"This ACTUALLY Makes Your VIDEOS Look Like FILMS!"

Until a few months ago, I had never heard of halation, and I had no idea what it was. So if you also don't know what halation is, here's a quick explanation for you. Halation is a visual effect that appears when shooting on film.
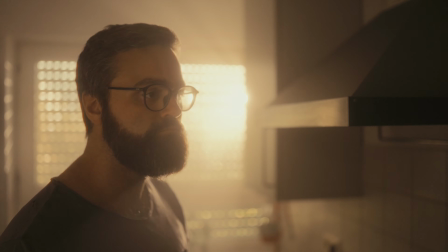4:19 It's actually an imperfection in film.
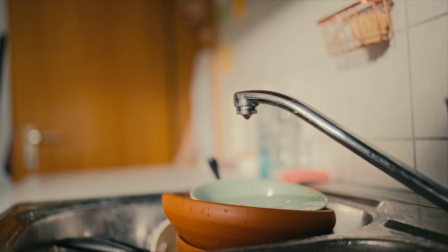4:22 It shows up in your footage as a red-orange halo or fringe near high contrast edges, aka that red glowy effect.
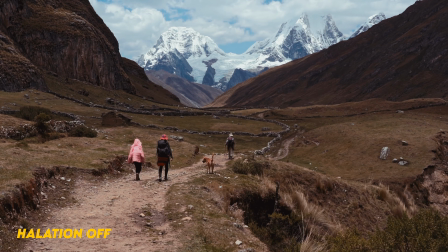4:30 I'll turn it on and off as we go through this shot, and see if you can tell where it appears.
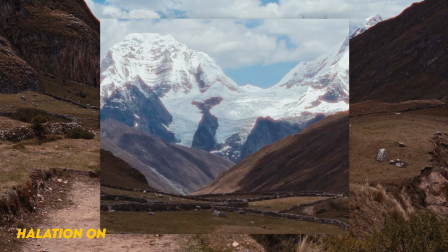4:35 I'll zoom in a bit to make it more clear in case you missed it. I turned it all the way to its maximum setting in this shot,
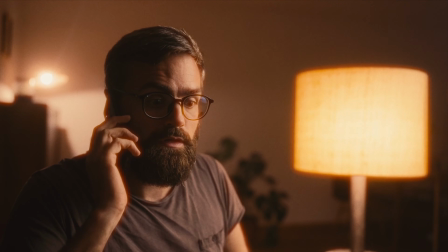4:42 so you can really see what the effect does. Of course, I would not recommend using this effect at such an extreme level.
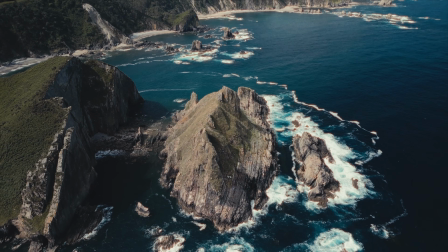4:49 Like film grain, this is a very subtle effect to be added to your footage, and you may not always actively notice that it's there.
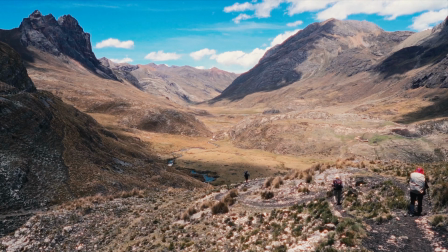4:56 It also depends on the shot.
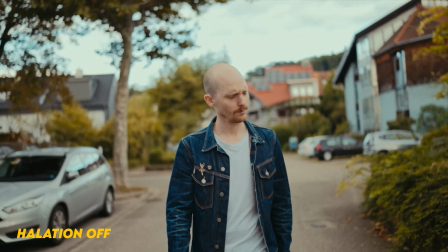4:57 In some shots, halation will appear stronger than in others, but it generally adds to the overall cinematic feel of your shots and helps create that film look.
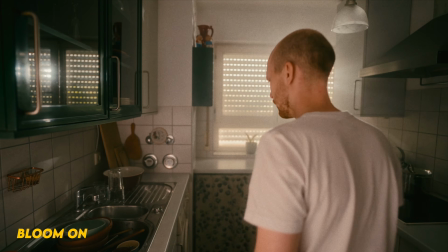5:07 You might notice the next effect more clearly.
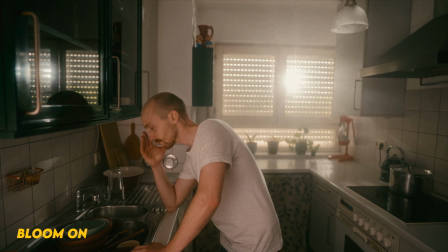5:10 Bloom essentially creates a soft glow around bright areas in the image, which works really well for adding softness to those brighter areas.
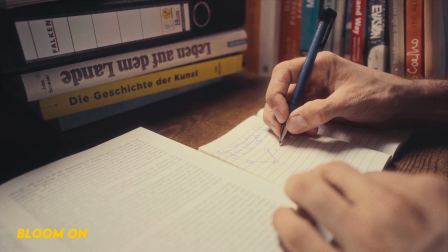5:18 It also often adds an overall softening effect to your footage, which again contributes to that film aesthetic we're aiming for.
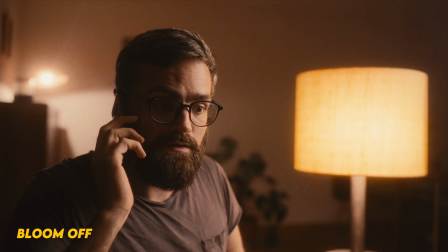5:25 You can see it quite clearly in the following shots where there are obvious highlights that start to glow as soon as I turn on the bloom effect.
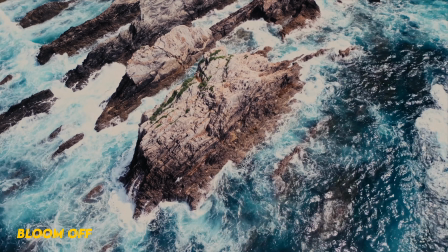5:33 This is something you can also achieve by using a mist filter when filming. Dehancer's bloom effect just gives you a bit more options when playing around with the settings. However, if you really want that softer look on your footage, I would recommend just using a mist filter. I find that the results are better than only using Dehancer's bloom effect. And if you want even more softening, you can still add Dehancer's bloom effect when color grading. Besides these very cool features and a couple of other adjustment options, Dehancer has a few more effects that you can use to further enhance that filmic or vintage look on your footage.
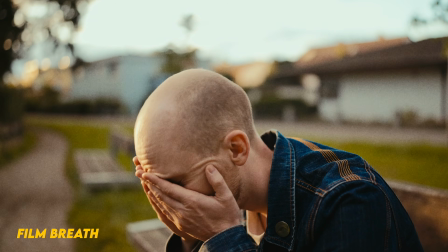6:07 First, there is film breath. This effect creates inconsistent changes in exposure, contrast, and color.
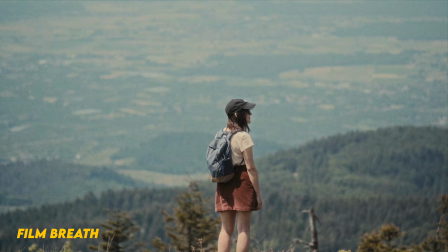6:13 I think this effect works best when used very subtly. Next, there is gate weave.
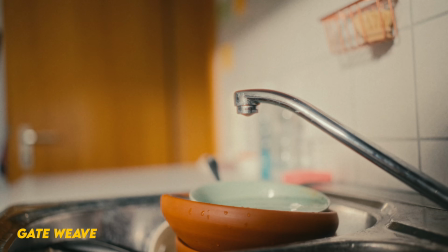6:18 This is when the film moves in the camera or the projector. It basically makes your shot jump around a little bit.
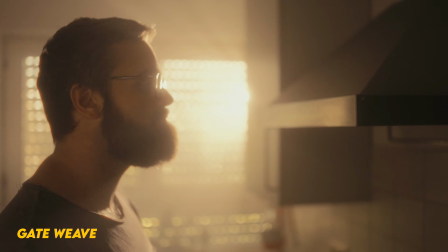6:24 Again, this is an effect to be used with caution or you'll end up with some weird looking footage, unless that's what you're after.
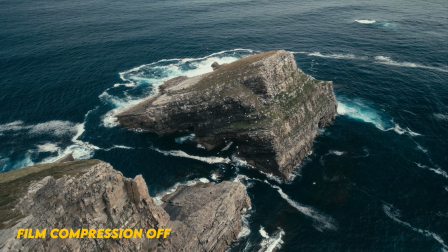6:31 Film compression emulates the compression you get when shooting on film. The highlights would then clip later in comparison to when shooting digitally.
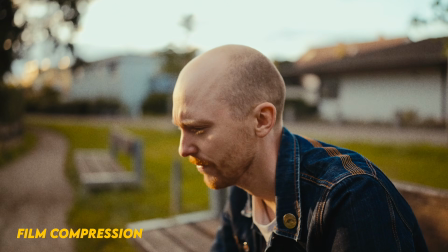6:39 So it pushes the highlights a bit more towards the midtones. I really like this effect as it creates a much softer, less harsh look.
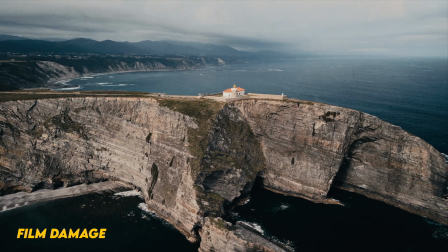6:47 Film damage is an effect that will most likely only be used by some and in some specific cases.
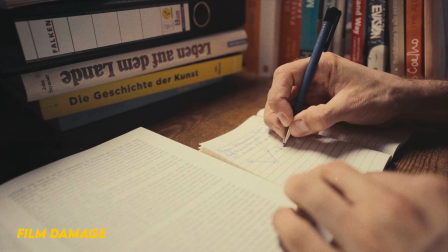6:53 It basically introduces dust, hairs, scratches, stains, or irregularities onto your footage, giving it a more dirty look.
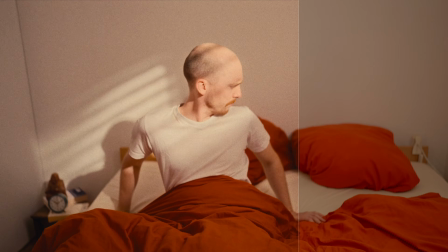7:02 Overall, I think Dehancer is a fantastic tool for getting good-looking filmic color grading quickly.
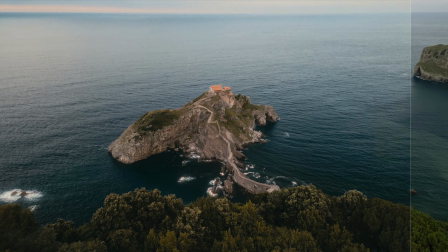7:07 You have a ton of different options available to create all kinds of different film looks. And I really love the results that I've been able to get with this plugin. However, there is one big downside or drawback to Dehancer, and that is its price. At $449, this is definitely not a bargain. There is also a light version at $199,
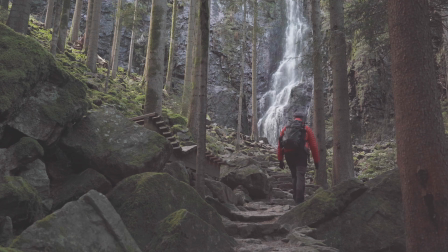7:28 but knowing that you could potentially get very close to similar results with only Davinci Resolve Studio, this plugin might not be worth it for everyone.
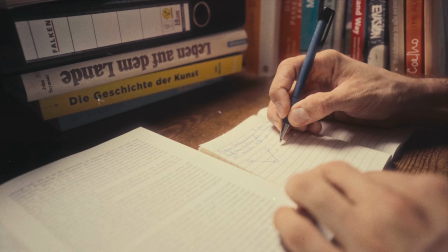7:36 However, you would have to be pretty experienced in color grading in Resolve, and it would most likely be a lot more work. So if you're not a pro colorist and you're doing a lot of projects that require that filmic look, yes, I think this plugin could be a lifesaver. Anyway, if you want to check out Dehancer and see if it's something that you might want to add to your workflow, you can download a free trial at the link down below. And if you're interested in purchasing the plugin, I've also left a 10% discount code down in the description. By the way, another vital aspect to creating that cinematic look is lighting. So if you want to learn more about that, definitely go check out this video next. Alright, that's it for me.